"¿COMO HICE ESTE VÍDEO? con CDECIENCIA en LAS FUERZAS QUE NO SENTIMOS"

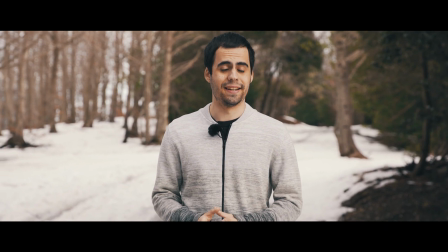[4:07] Y con este hecho llegamos a una deducción muy interesante, que en el espacio hay una suma de gravedades.
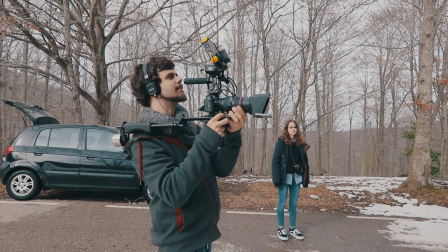[4:13]
Ok, entonces, por ejemplo, este plano también me resulta bastante interesante para explicar.
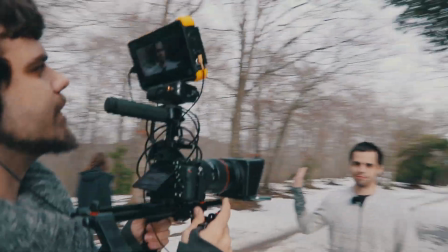[4:17]
Tenemos que a la izquierda del plano tiene toda la parte de la sombra y a la derecha tiene una parte más expuesta hacia arriba.
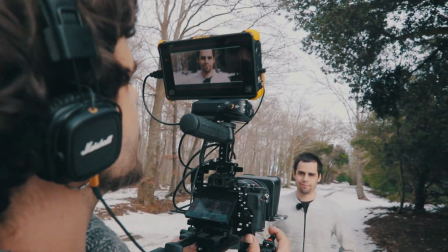[4:24]
¿Esto por qué?
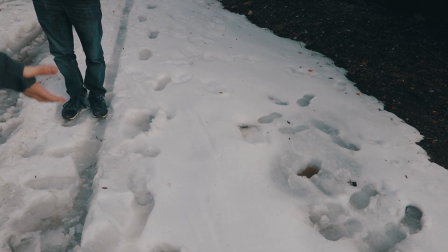[4:25]
Sencillamente porque si vemos que justo aquí tenemos toda la parte de la nieve, toda la luz que está rebotando del sol que nos viene hacia atrás, Y en este lado no tenemos nieve, es decir,
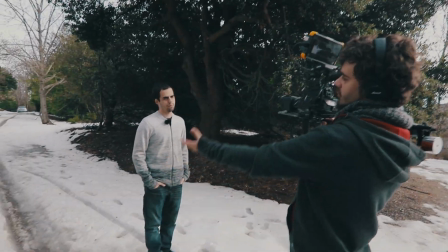[4:34]
no tenemos una pantalla reflectora que nos dé la misma exposición que nos está dando el otro lado.
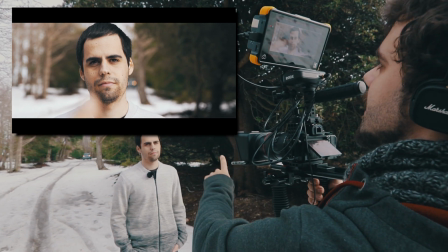[4:38]
Y esto nos genera este volumen tan agradecido en su rostro que viene de esta parte a esta.
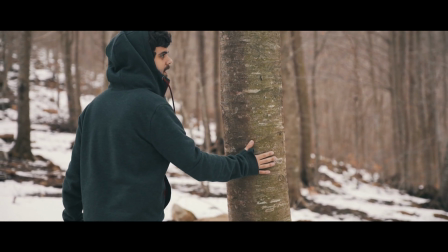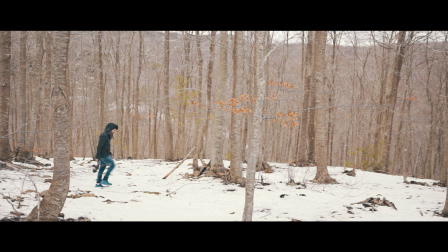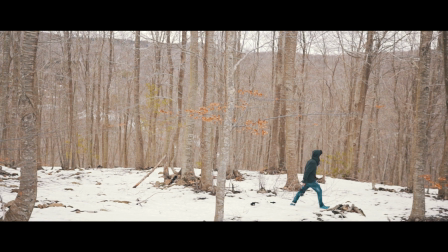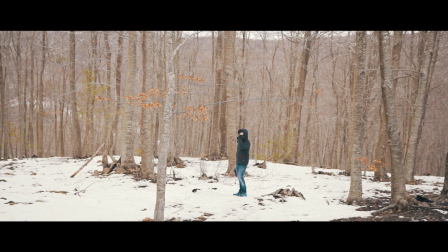Una de las cosas que me daba bastante miedo es el tema de la nieve y las baterías. Porque ya se sabe que cuando las temperaturas son muy bajas, las baterías de litio suelen reducir muchísimo su capacidad y su duración. Pero de momento vamos bien. Una batería de Sony y dos baterías de átomos. De momento tiramos.
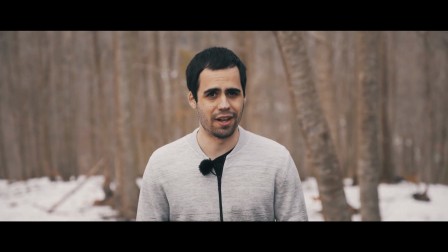[5:48] Pero el problema viene cuando intentas juntarlos. Dos electrones nunca se van a querer tocar.
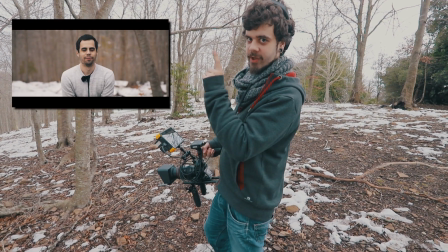[5:53]
Entonces, en esta localización nos estamos encontrando con un problema. Como podemos ver en este plano que os estoy enseñando justo aquí, Martí y el entorno comparten la misma paleta cromática.
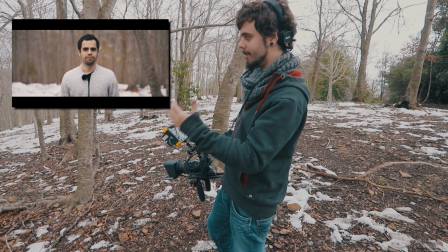[6:02]
Por ejemplo,
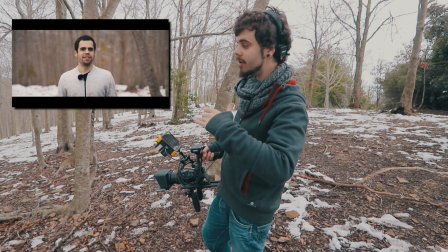[6:02]
estamos viendo que Martí y la nieve ocupan la mitad del plano hacia abajo y los árboles y el tono de su piel ocupan de la mitad del plano hacia arriba. Entonces, para poder solucionar esto lo que hemos hecho es abrir un poquito el plano y aprovechar de que Martí lleva estos tejanos que son de un tono más frío,
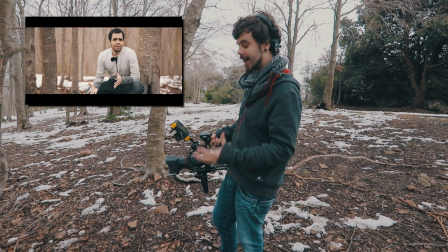[6:19]
de un tono azulado Y si los mostramos en el plano conseguimos hacer resaltar su figura,
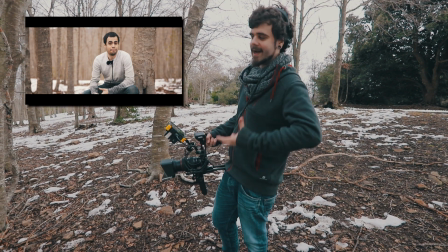[6:25]
ya que añadimos un toque frío y hace que resalte mucho más y que gane mucho más protagonismo dentro de lo que sería la composición,
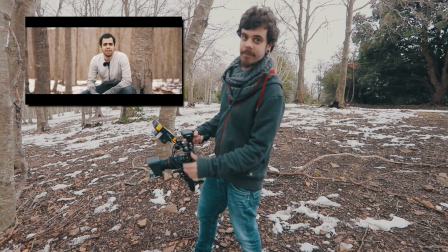[6:32]
el encuadre y toda la paleta cromática que es el principal problema de esta situación Pues bueno, hasta aquí el rodaje que hemos hecho con C de Ciencia. La verdad que ha sido realmente una experiencia brutal. Espero haber conseguido y logrado transmitir todas estas sensaciones para que lo hayáis disfrutado junto con nosotros.
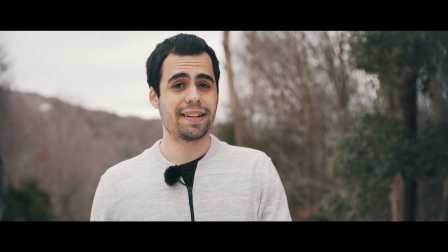[6:47]
Para poder hacer un resumen de todo el día, diremos que el clima ha ido a nuestro favor. Pese a todos esos sustos que nos iba dando de empezaba a llover, dejaba de llover, nos desplazábamos 20 kilómetros, volvía a llover y decíamos, hostia, que quizás no vamos a poder llover. Es más, estábamos planteando de venir mañana aquí otra vez. Sí, hoy nos encontrábamos con lluvia y no podíamos grabar. Pero bueno, la suerte ha ido de nuestro favor y ha salido todo perfecto, nos hemos pasado súper bien, hemos conseguido imágenes preciosas, un viaje súper chulo. Teníamos pensado ir a la ciudad y hemos terminado en medio de la nieve, así que un final más feliz que este no me lo puedo imaginar. Y nada más, espero que os haya gustado mucho este formato, espero haber podido acercar mi trabajo y ahora sí creo que ya no me dejo nada. Así que dejo un like si crees que te ha gustado, si crees que no, vuélvete a mirar el vídeo porque es posible que te pueda gustar. Y nada más, a suscribirse porque ahora estás en muy buen momento ¡Adiós!